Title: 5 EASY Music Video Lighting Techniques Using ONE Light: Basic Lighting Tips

What's up shooters, Anastas here, and in this video we're going to talk about an introductory light that will drastically improve the quality of your images within your music videos, and that is a key light. A key light is the first and usually most important light that you as a videographer will need. The purpose of the light is to highlight the form and dimension of the subject. This is your main light that is the brightest on the face of your subject. To not get too technical on you, we're going to jump on set and show you firsthand what a key light is and where you should place it.
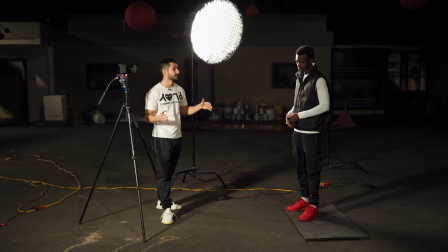Alright guys, so next we have our basic 45-degree angle key light.
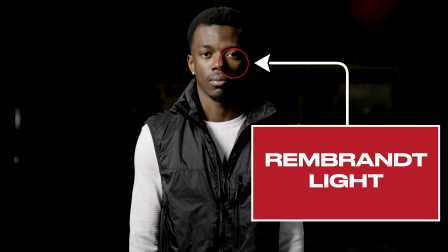This is a Rembrandt light, so what that does is basically create that triangle underneath the opposite side where the shadows side of the face is.
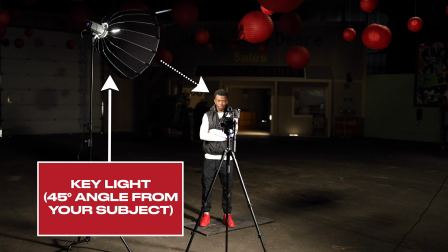And basically all I'm doing is I'm just placing my key light at a 45-degree angle. I'm pointing it at the artist with my softbox and grid. And what this is doing is creating that triangle on the opposite side of his face.
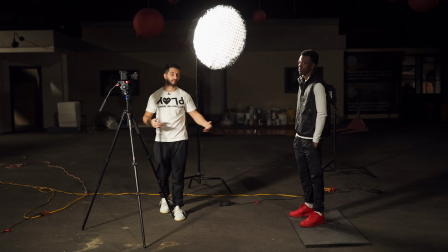This is such an easy technique to use. They use this in movies, in really high budget music videos.
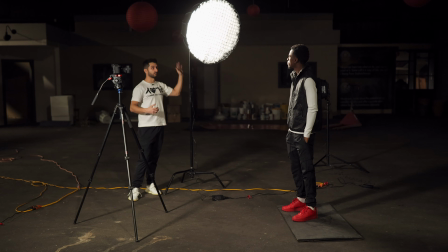And all it is literally just placing the key light on a 45-degree angle from the subject, no fill light or anything.
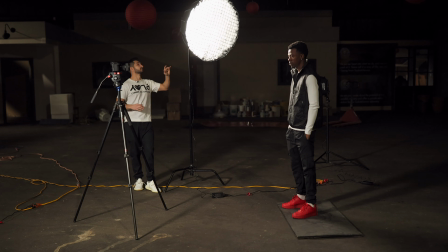And we're just shooting about, I'd say 20% of light at the artist with the Amaran 100X aperture light. Before we get into lighting tip number 2, I want to mention that this is one of 200 music video lessons found inside of our online music video course. When you sign up for our online music video course, you get exclusive discounts to companies like Zhiyun Tech to purchase gimbals, Prism Lens FX to purchase lens filters, Tropic Color where you can purchase custom LUTs and transitions, exclusive discount code to Prop Movie Money so that you can purchase the most realistic prop movie money in the world, and a discount code to Moment so you can purchase cell phone related filmmaking gear. Again, if you want to learn more, click the first link that you see in the description down below. If you guys could do us a solid by giving this video a thumbs up, we're really trying to get this video to 500 likes so the algorithm pushes this content out to music video freelancers who could really use these lighting tips. Not only that, but it really does help support our channel as we do spend a lot of time outside of our client shoots to produce these free tips and tricks to help take your music video game to the next level.
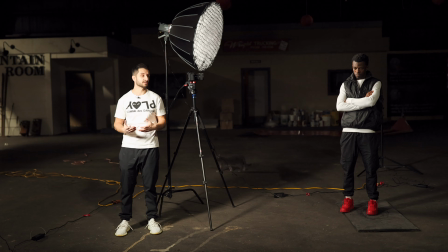We'll catch you back on set. So our next lighting technique is a simple high key. So this is basically just using our key light, but instead of having it on a 45-degree angle,
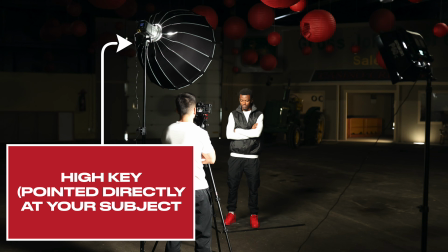I'll actually place my key light pretty much right behind my camera, and what this does is it lights up the entire artist's body and face,
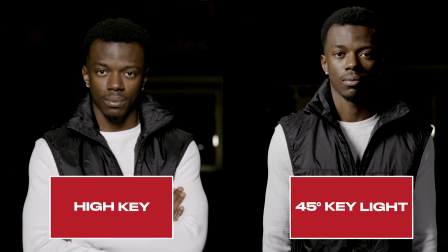so you don't get any of those moody shadows or contrasted shadows on just one side of the face. It brightens up the entire face. Again, placing it right behind the tripod.
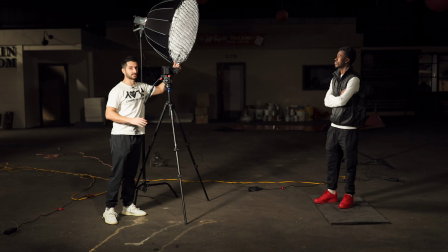Make sure that it's not in front of the tripod because sometimes your lens can kind of capture a little bit of the softbox,
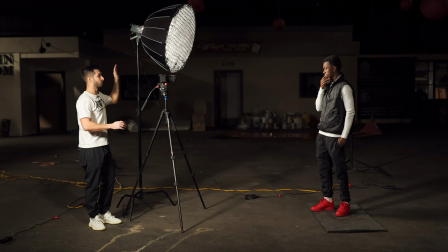so make sure it's behind the camera lens and pointing directly at your subject when you're filming.
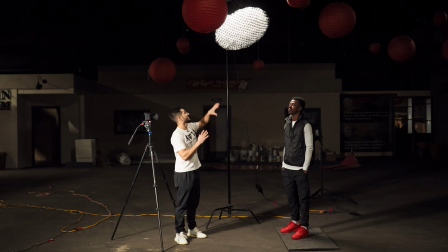Alright, so our next lighting setup is placing a key light really high up on a stand, on a C stand or light stand, and we're literally just pointing the aperture 100X down on the artist's face,
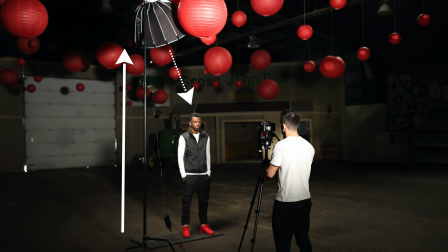and we're keeping the light on a 45-degree angle.
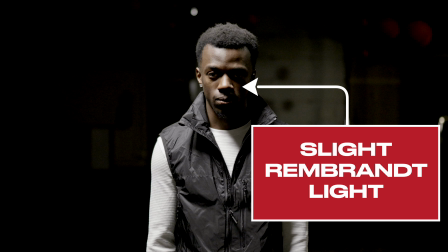This actually creates just a very slight Rembrandt light, and it also creates a really moody looking vibe, which is what we're going for with this type of shot.
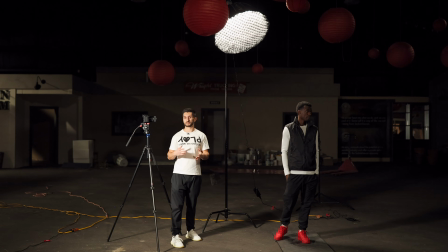I don't do these too often, but for performance scenes where I'm just using a tripod or a tight handheld shot,
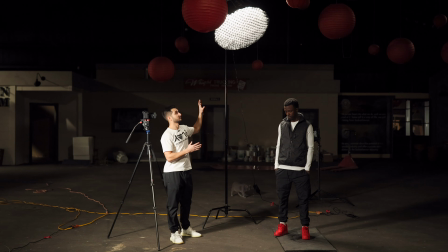on the artist, that's when I'm going to use this high up key light type shot.
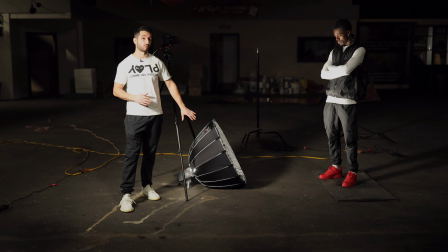Okay, so for this lighting setup, we are actually placing our aperture 100X on the ground with a diffusion grid and the light box,
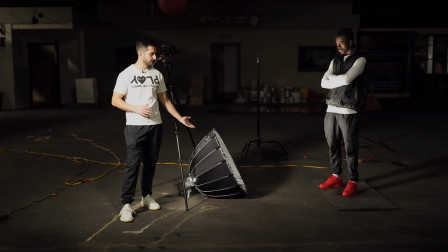and all we're doing is literally just placing on the ground so the light shines up at the artist's face,
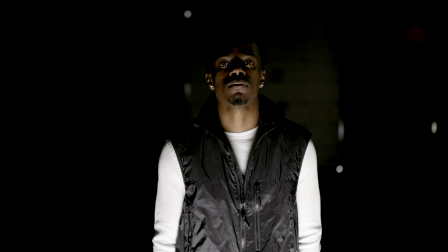and this creates a really kind of scary, moody vibe, and you'll see this a lot in like horror films and stuff.
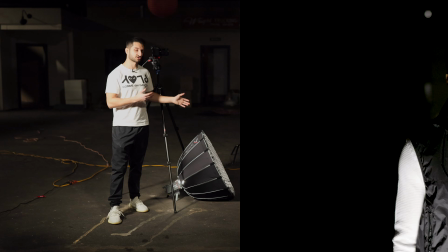They'll always be shooting light up at their subject, and this is just another cool creative lighting technique that you can use in your videos.
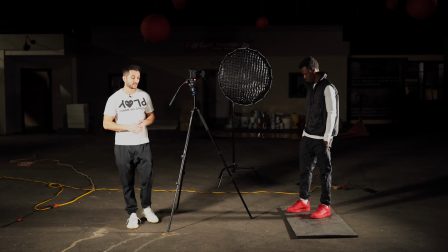Alright guys, so for this shot, we are going to be using just one backlight.